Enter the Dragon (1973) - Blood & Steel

At which point the next day, Raymond made the deal.
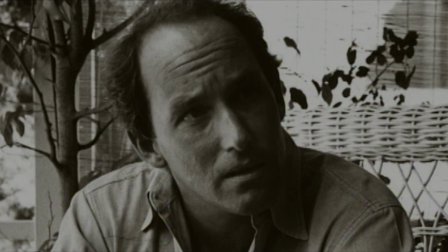(4:59)
We found this young writer who had no real credits, but it's somebody that I had had an eye on for a while. And then, Paul, you got this cockamamie writer who I had never heard of, who you love, Michael Allen.
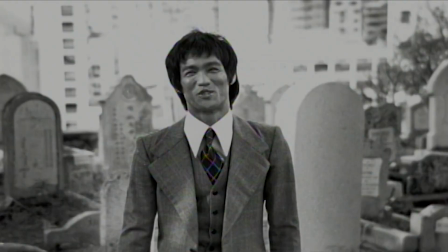(5:14)
You called me in and you said, we've got this wonderful, amazing guy named Bruce Lee. He makes movies in Hong Kong. You've never seen anything like it. Guess what? I want you to write a movie for him. And he came up and he turned out a wonderful first draft. It was wonderful because I didn't know anything about martial arts. I didn't know anything about Hong Kong and I was learning along the way. We really blocked it out. It was so exciting and I'll tell you how the kind of energy we had on it.
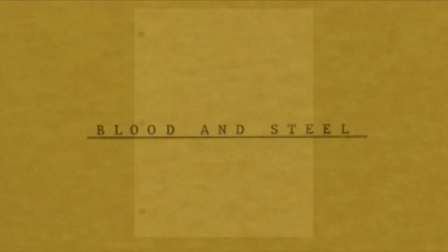(5:43)
We did the first draft of the screenplay in three weeks, which is unheard of.
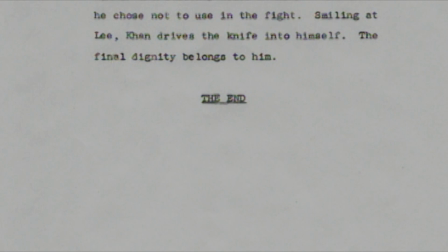(5:48)
It happened so quickly because I think that Bruce was getting so hot.
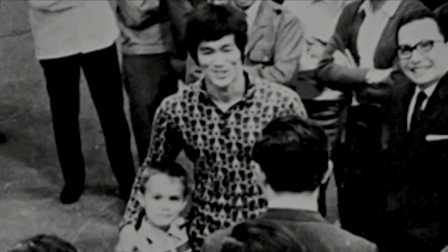(5:55)
And he'd gone back to Hong Kong I think in 71 and virtually in less than a year he couldn't walk down the street. He was a major Asian star in Hong Kong. He knew that if he kept making Chinese chop sakes he'd stay in China the rest of his life. And he was anxious to show Coburn and McQueen and all the rest, that he was an international star. We wanted to present him as this incredible force of nature. It was designed and executed for a particular star in a genre. And it had a real purity in that sense. But he needed to be one of three.
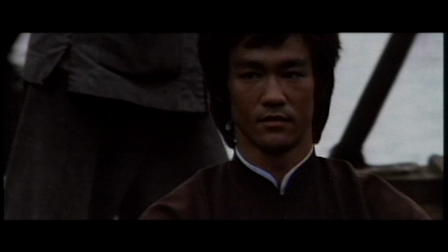(6:34)
He needed to be the coolest of three heroes. And we worked very hard consciously creating an international kind of movie that would present Bruce properly.
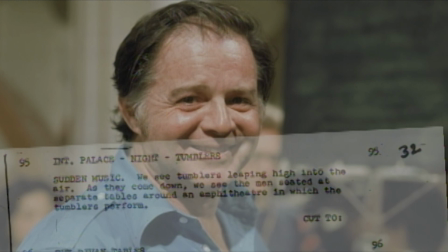(6:45)
Well, when we got started and there was very little time to do all these things and the script had been sort of roughed in and we knew a little bit about what we needed,
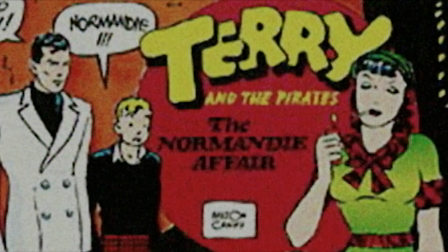(6:54)
we really needed to get some sets built if we were going to ever make the schedule. When I was a kid, I grew up with this comic strip called Terry and the Pirates.
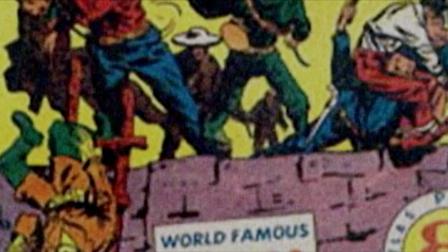(7:02)
And Terry and the Pirates was about China and the Orient and the mystery and dragon ladies. It was high chroma, reds, blues, golds. And it just lent itself to this project so, so closely.
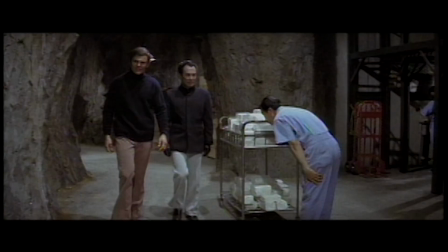(7:16)
Well, I brought in a sketch artist I knew named Dale Hennessy. Dale and I sat down and worked out the basic sets for the piece.
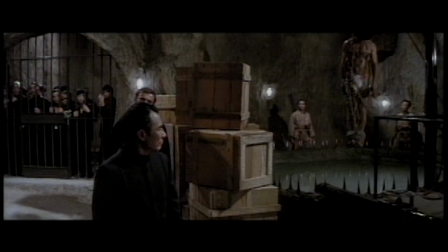(7:25)
The biggest one of all the full studio-sized set was the cave.
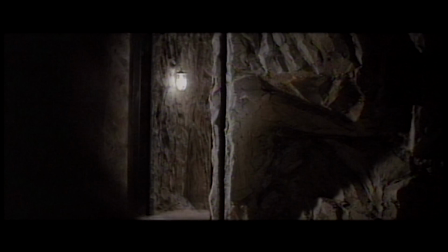(7:28)
Some of the prison areas where Bruce got caught in the cell and the doors clanging down.
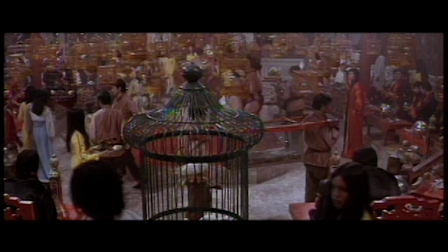(7:35)
And then in the other studio, the banquet hall, these are large sets that need a lot of thought.
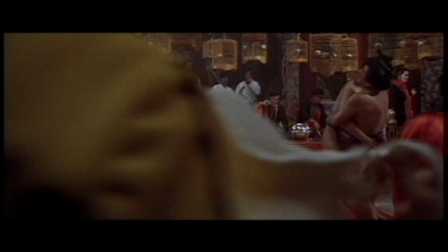(7:41)
We put together enough material for me to bring over to Hong Kong and turn over to the Chinese designers. And they in turn took it and interpreted it and I think did an outstanding job. I think what Bob Klaus, the director,
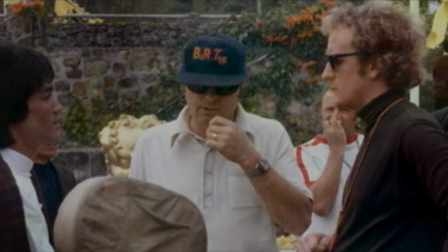(7:55)
and I tried to do was to take the magical element of Hong Kong and bring a photographic style to that.
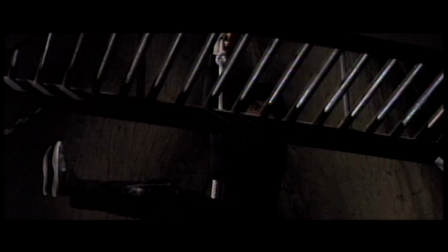(8:03)
Sometimes you'd look down a hallway and not see anybody until they came into the light.
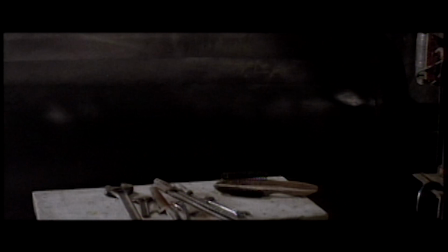(8:10)
And I remember Bob was very insistent that he wanted it to be absolute black and then come into the light.
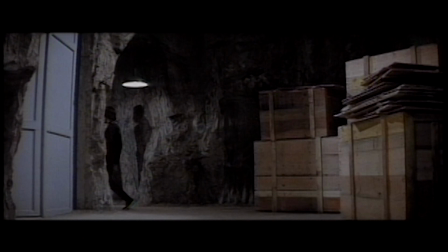(8:19)
And lighting-wise, that's kind of a challenge. Rather than light the whole cave, we used pools of lighting to try to make it very dramatic. We used smoke to sort of haze it out. Bob did this very neat shot from up above. And looking at it, it was kind of blah. It was just a bunch of people walking around down there.
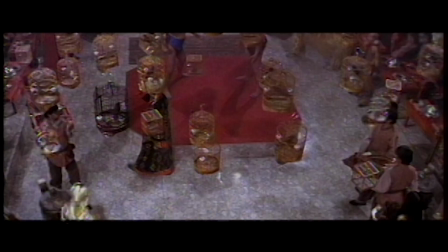(8:41)
So someone had the idea to get like a hundred bird cages. So we'd shoot through the bird cages.
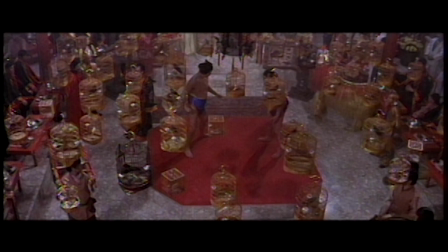(8:47)
So you couldn't really see what was going on. You didn't really know who these people were, what was going to happen. So what we tried to do, lighting-wise, is to add to that, to make it dramatic, to make it exotic.